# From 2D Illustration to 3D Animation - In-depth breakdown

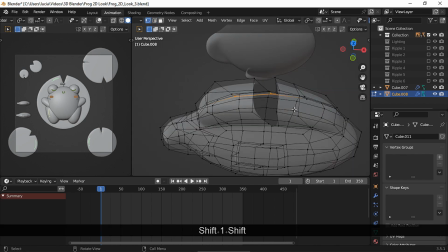(41:26)
I selected some edges from the top fin and I pressed V to separate those edges, and that way creating a double fin.
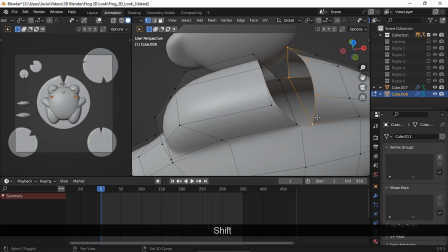(41:35)
And to close both shapes, I used the fill command.
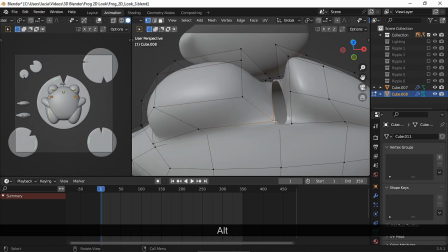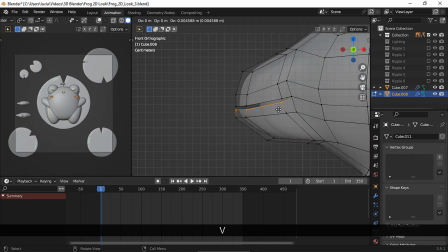(41:46)
I split the tail as well, but here I ended up deleting the tail after using the rip command because I didn't like how it was looking,
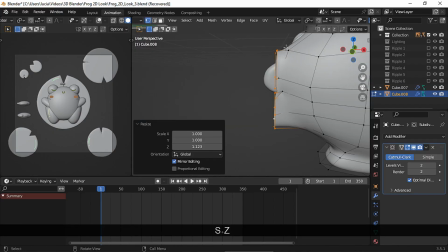(41:55)
and I ended up extruding and scaling the vertices to achieve the kind of shape I wanted.
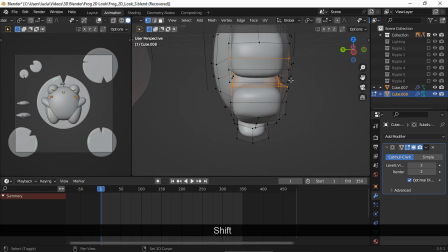(42:09)
I also used the knife tool to add some more geometry,
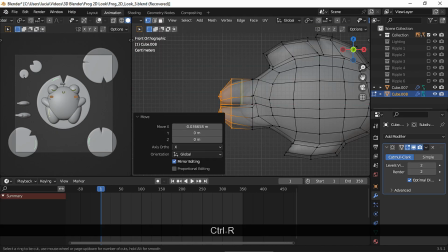(42:13)
and after moving some vertices around, I decided to add some side fins as well.
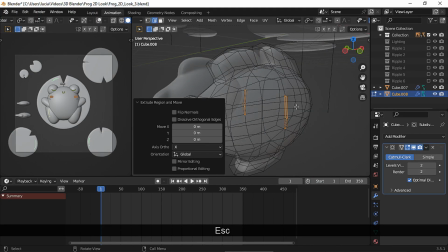(42:19)
I started by beveling some edges and extruded them. And by moving and scaling the edges, I tried to model the fins.
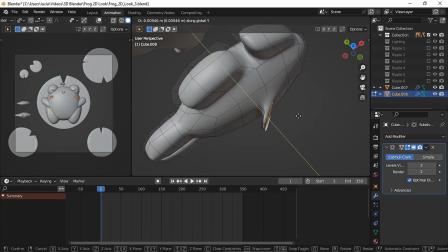(42:26)
I didn't attempt to get some perfect looking fishes since,
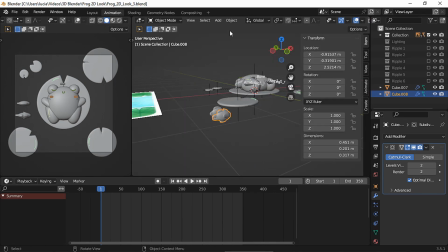(42:31)
first, they weren't going to be too visible because they were going to be pretty far away from the camera, and second, this is not a realistic scene,
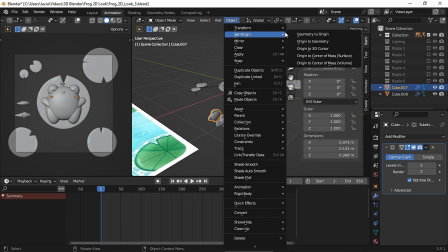(42:39)
but also in order to keep the simple, stylized look that the illustration already had,
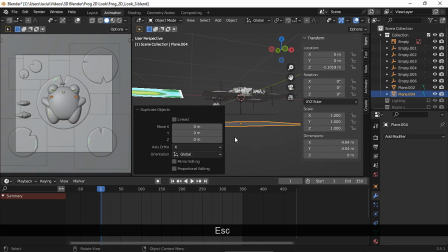(42:45)
adding too many details would have made the fishes to stand out.
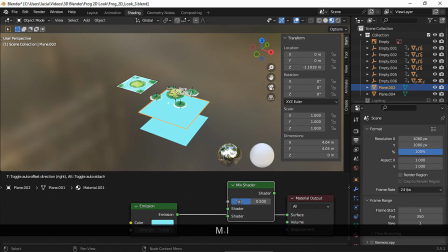(42:49)
To get the underwater effect, I duplicated this plane and I needed the top plane to be turquoise but a bit transparent,
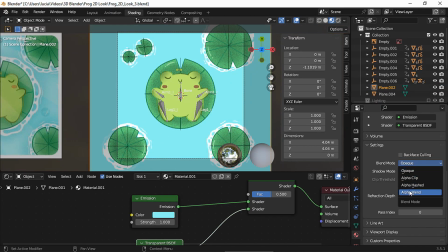(42:56)
so the fishes get a bit of a bluish tint. I controlled the opacity of the effect with a mixed shader node.
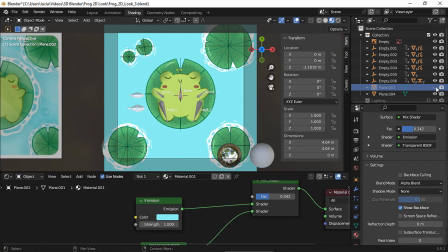(43:02)
And for the bottom plane, the emission shader I already had was enough to match the illustration.
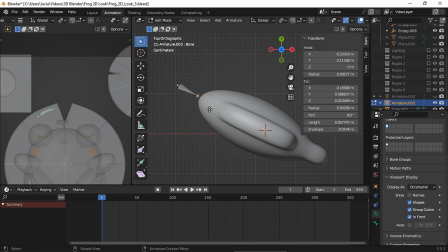(43:07)
To animate the fishes, I used the Don't Drag constraint. This will give me a floppy animation style without too much struggle.
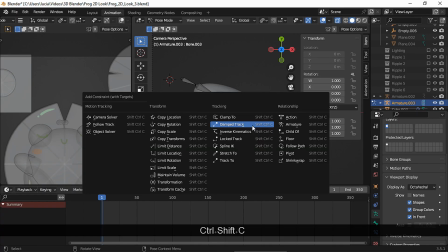(43:15)
To set this constraint real quick, just select the last bone and the next one and press Ctrl-Shift-C.
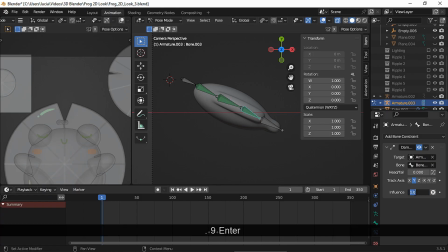(43:22)
I repeated the process 2 times with the following bones. And for the inference, I set the values in descending order to get a wiggle movement. I parent the armature with automatic weights and the weight values seemed fine to me.
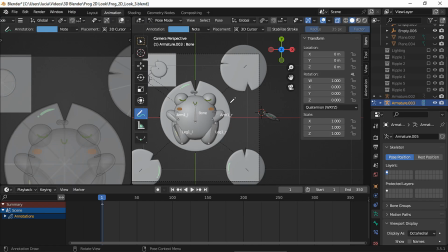(43:38)
The animation process was pretty straightforward. After drawing the trajectory I wanted the fish to make with auto key enabled, as you can see,
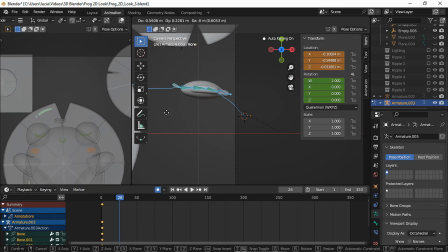(43:46)
I selected all the bones and I made a location and rotation keyframe, and then I just kept moving the mesh.
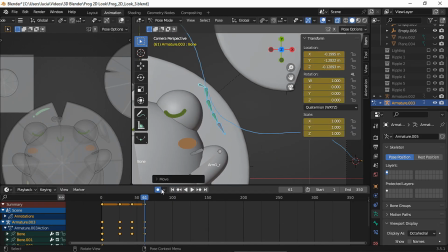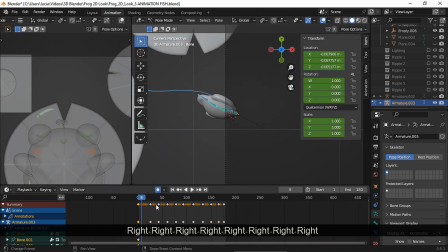(44:02)
The Don't Drag constraint can be a bit buggy sometimes, so if your model acts crazy when you try to visualize the animation, reset the position.
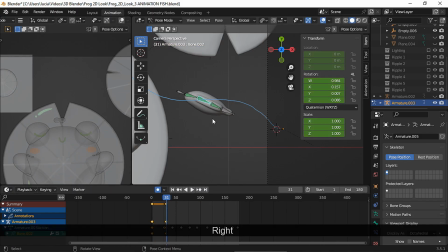(44:12)
I had to do this before rendering as well, and I also had to render the animation from start to finish, otherwise the armature will act out as well.
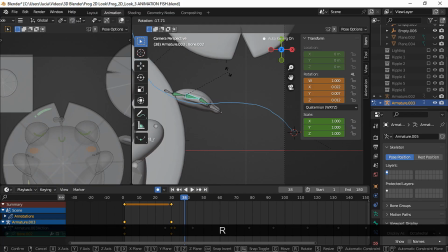(44:21)
Then I rotated one bone, moved a few frames forward and rotated the following bone. This was to get a more wiggle motion.
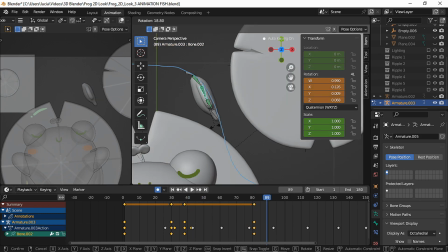(44:30)
And then I rotated the bones to the opposite side, moved a few frames forward and repeated with the other bone.
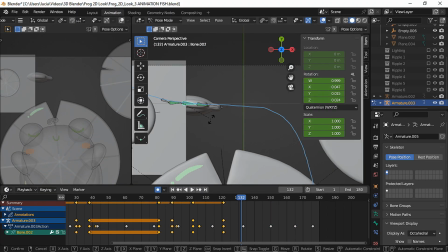(44:38)
And I repeated this along the entire animation.
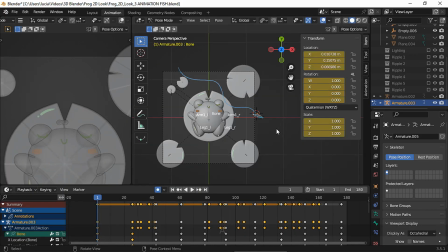(44:42)
And finally, I deleted the keyframes that had the same values to avoid my timeline being too messy.
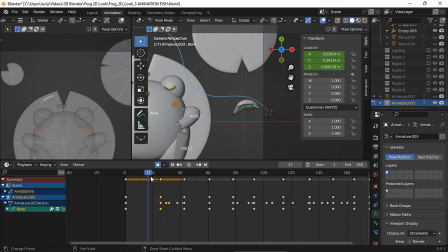(44:50)
And I had to do a couple of adjustments to the animation and tweak the placement of the keyframes.
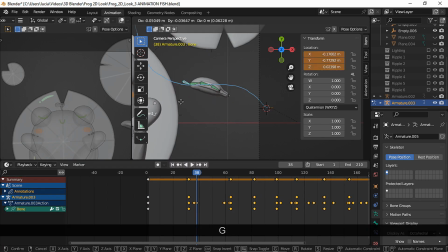(44:58)
I wasn't trying to achieve a very realistic animation, so as long as the fishes seemed kind of good, I was gonna be content with the result.
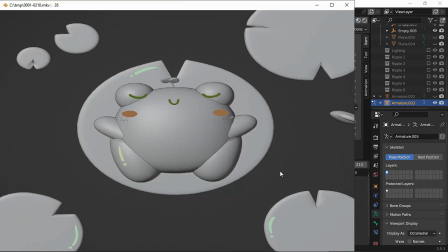(45:06)
And here it was, my animation preview for fish number 1.
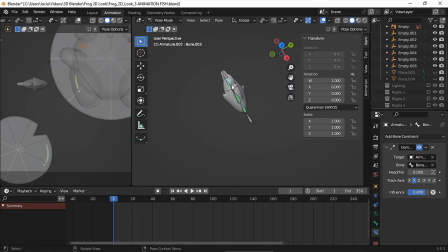(45:13)
For the second fish, I used the same constraint, but I chose slightly different influence values. For this one, I displayed the armature as bendy bones and changed the number of segments.
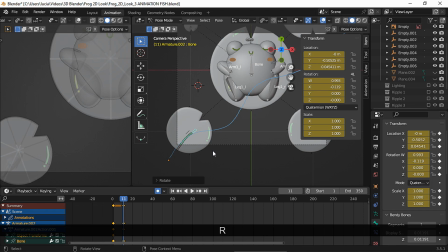(45:26)
And I animated the mesh using the same method, moving and rotating the bones to get a wiggly motion across the frame.
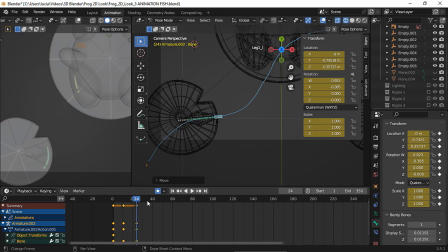(45:33)
But in this case, I started by moving and rotating the first bone only.
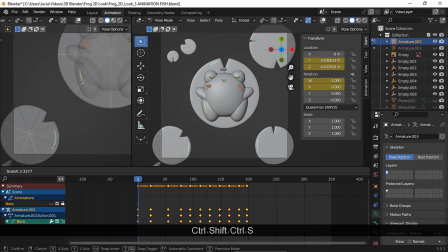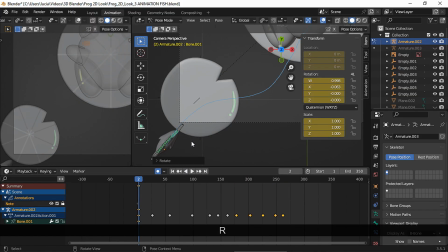(45:47)
And once I had the speed sorted out, I selected the other bones and rotated them a bit across the animation. I will rotate the middle bone, then the bottom bone, then the middle bone again,
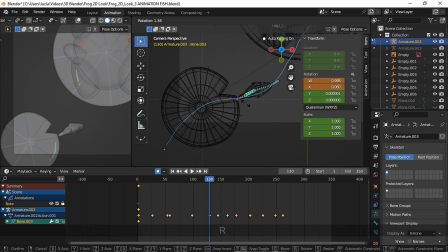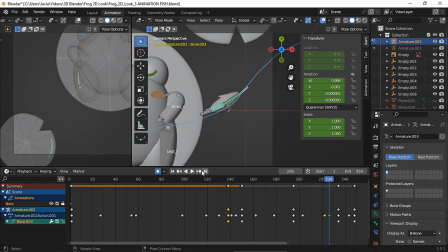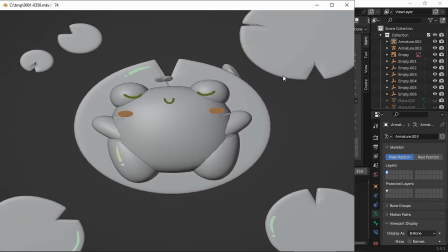(46:16)
and after a while I had 2 fishes swimming across the pond.
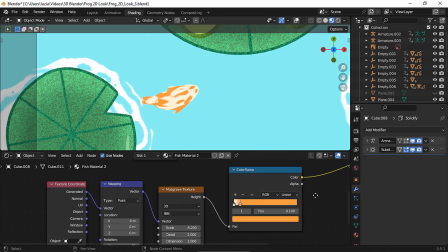(46:24)
For the shader, I used a very simple setup to get some spots, and to add some shadows to the model, I added some ambient occlusion too.
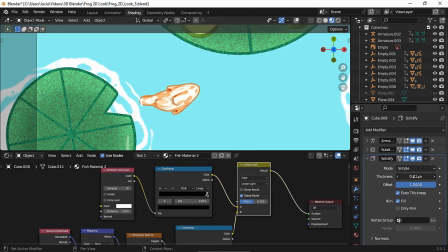(46:33)
I used the inverted hull method to get the line art, and for the other fish,
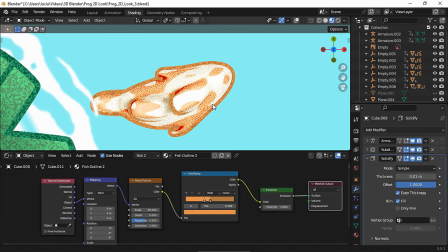(46:37)
I chose different values so they didn't look the same, but I used the same nodes.
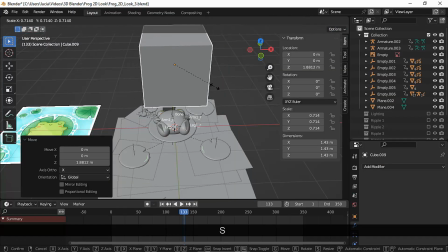(46:42)
My next object on the list were dragonflies flying across the frame.
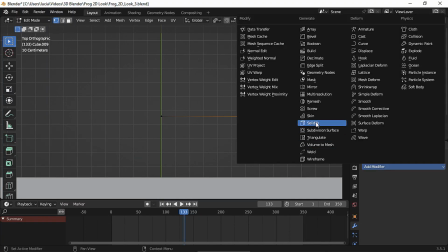(46:47)
I started with a single vertex, I extruded it and added a skin and a subdivision modifier.
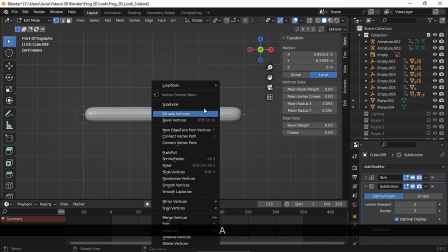(46:53)
To create the shape of the body,
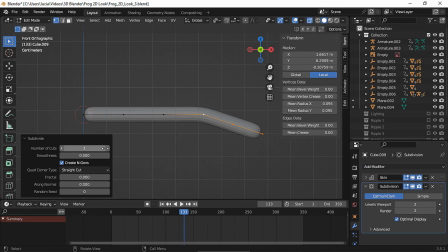(46:55)
I started adding subdivisions and I moved and scaled some vertices until my mesh resembled a dragonfly. Remember that when using a skin modifier, to scale the mesh, you actually have to use the Ctrl-A shortcut and not the S shortcut to set the skin radius of the vertices.
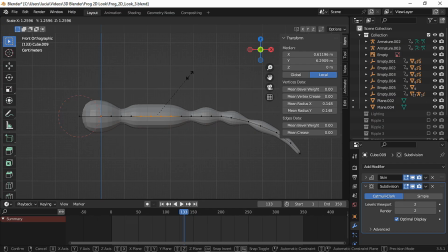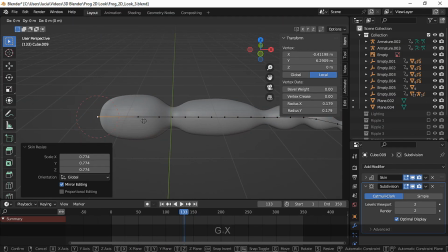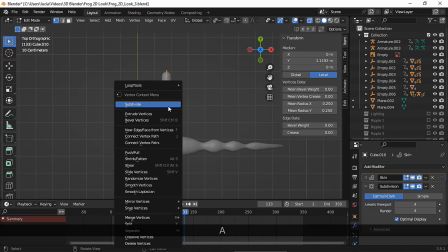(47:25)
For the wings, I repeated the process with the skin modifier, but since I was having some issues getting the shape right,
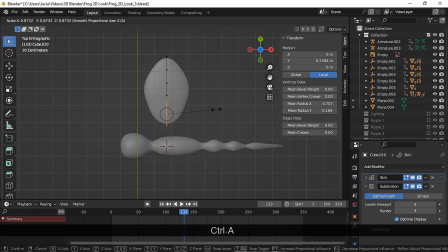(47:33)
I used the annotation tool since it's easier to follow a visual help than to try to wing it without any reference. And after that, modeling the wings seemed like a piece of cake. I just had to scale each vertex to match my reference.
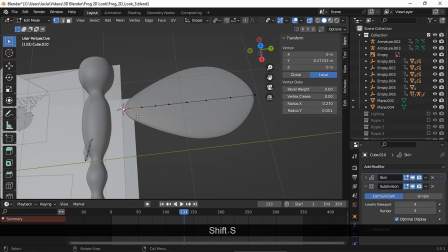(47:53)
Placing the origin at the tip of the wing was gonna make the animation process way easier.
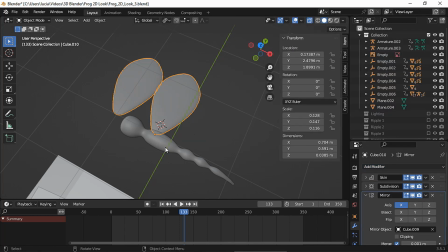(47:59)
And of course, there's no need to model the other wing, a mirror modifier will do the work.
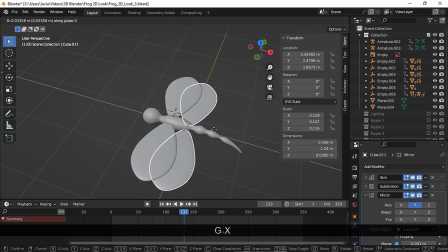(48:04)
I added a second pair of wings and after placing them, I realized that they were going to touch when I started animating them.
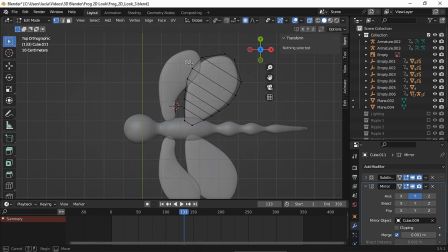(48:13)
So I applied the solidify modifier and I changed the shape of the wings a bit with proportional editing enabled.
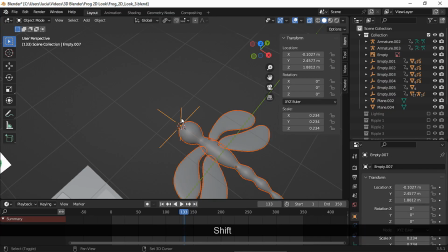(48:20)
To control the animation, I parented all my meshes to an empty. This way, I will be able to control the entire model with one simple object.
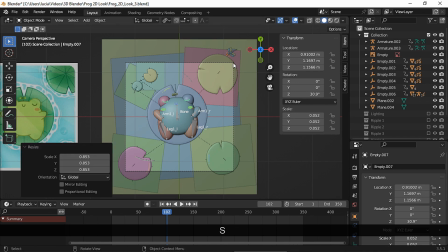(48:29)
The animation was very simple.
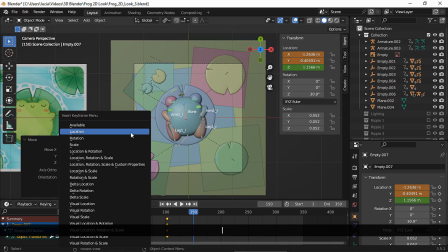(48:32)
I just animated the empty from point A to point B, and then I animated the set location as well.
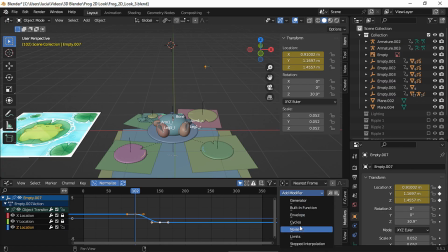(48:40)
I also added a noise modifier to the set location channel to emulate the way these insects fly.
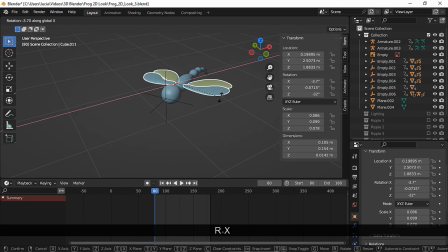(48:48)
And to animate the wings, I moved both pairs up, insert a keyframe, moved them down, set another location keyframe, and I copied the first keyframe. And I offset one of the wings keyframes so both pairs didn't move at the same time.
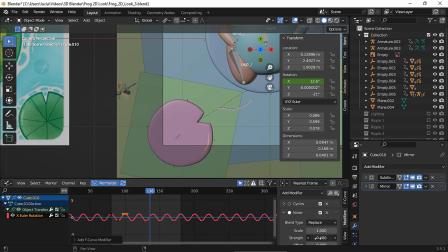(49:07)
I added a cycles modifier so the wings move along the entire animation, and I also added a noise modifier to get a flutter effect.
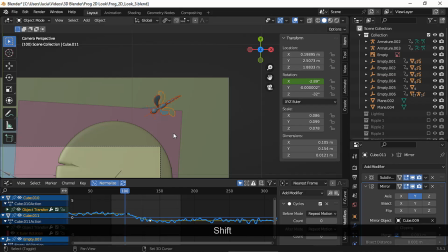(49:16)
I wanted 2 dragonflies,
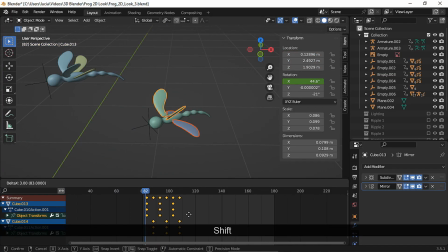(49:19)
and of course I had to change the placement of the keyframes and the values of the modifiers of the duplicate,
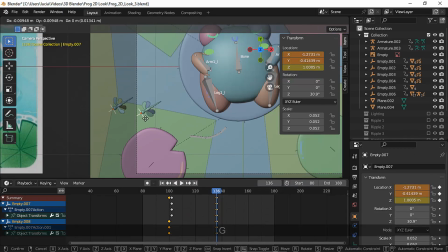(49:25)
so both insects didn't move at the same time. I chose the final timing and done.
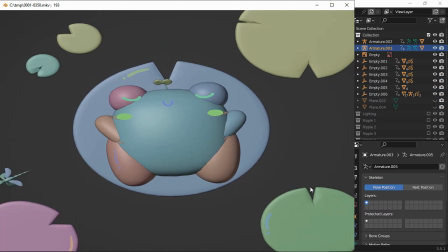(49:34)
The shaders were very simple.